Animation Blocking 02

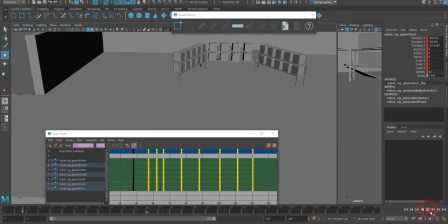4:03 I can, if I decided to keep his stopping a little bit longer, I would have to make him skid a bit more, but I'm gonna keep it like that for now. Seems that this part when he's landing here can speed up a little bit. Let me play one more time.
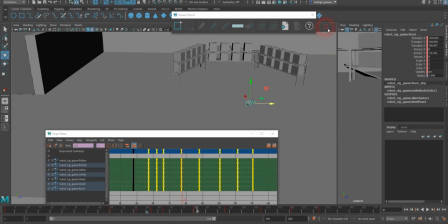4:22 I'll actually go to my perspective camera here.
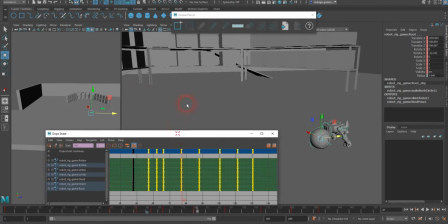4:26 Here's on the side actually, to see it from frame 45.
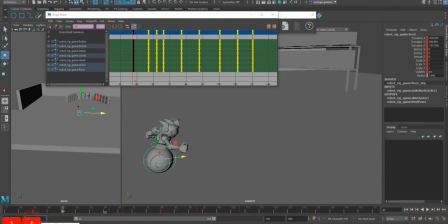4:34 Let me start on frame 25. So I'm gonna play back from there. This is the window here. Yeah, I think that the ending could be sped up a little bit more. Stops, launched.
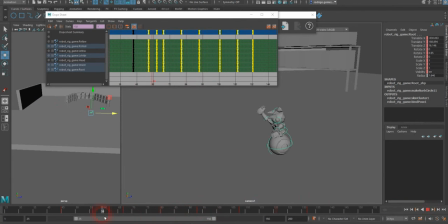4:53 Is this section here that needs to be sped up a little bit? So I'm gonna say frame 80. I'm gonna grab these guys and move him a little bit earlier.
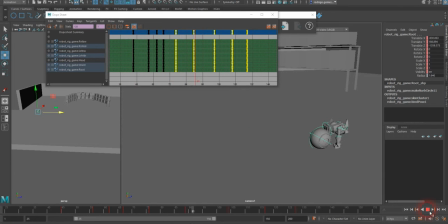5:08 So I'm kind of eyeballing it. I'm gonna make him hold at the bottom a bit longer. So I'm gonna make him hold. He comes, lands, but before he goes up, I'm gonna make him.
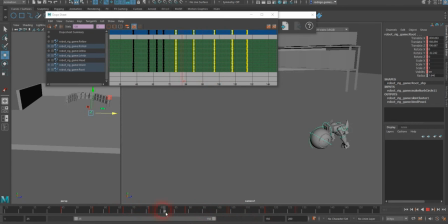5:28 I like this, but this hold feels. Let me just play one more time. Yeah, I'm gonna make him hold here for a little bit longer, just a few frames longer.
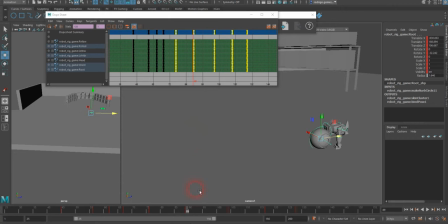5:43 So I'm actually gonna copy this keyframe, paste it there. I just added another one, so I'm just gonna grab these guys and push them a little bit later there. So he holds a little bit longer there. Let's see.
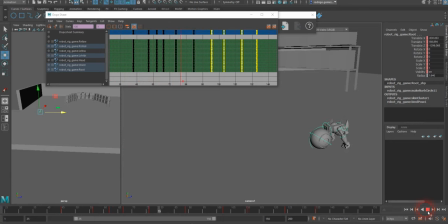There we go. That gives him a bit more pause. So it's kind of recovering. Go and go.
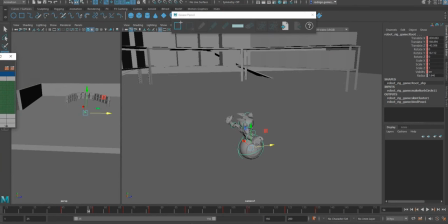6:11 All right. So that seems to be a good test of my timing, at least of my preference. And now I'm going to just make sure that I have
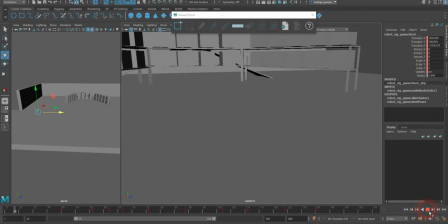6:32 some adjustments of timing in the sense of adjusting tangencies and adjusting it's in and it's out. Like there are some of the movements feel a little
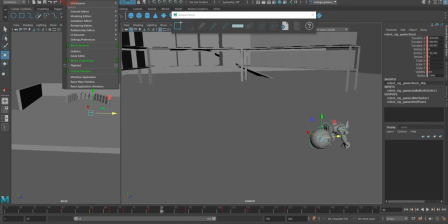6:48 imprecise, and here's the opportunity for us to bring the graph editor to work on this.
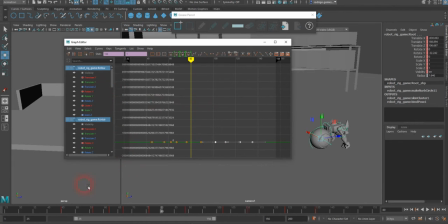6:57 Right now my character is using I'm using just certain keyframes, center controllers. I'm not using all of them, but I'm using the important ones, I think. So let me see.
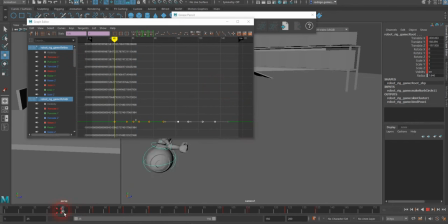7:10 I'm gonna just try to look at all of it right now. It's a lot of. I'm not going to change the keyframes at least. I think.
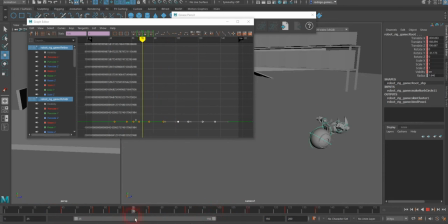7:22 I'm going to just simply adjust the tangency of the way those curves are being read. So let me start with the main controller here. So I'm going to select the main controller. You can see my graph editor here, how the translate in Z is happening.
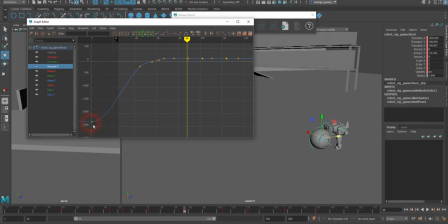7:41 So he's coming from a slowing, from slow in and then slow out, and he kind of like changes his speed here and then kind of gradually stops. So that probably could be adjusted a little bit better so that I have a more believable process.
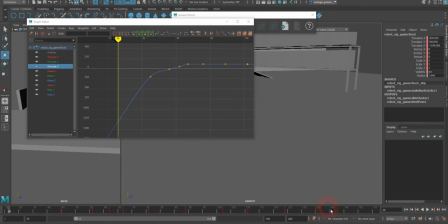8:01 And let me just play one more time here.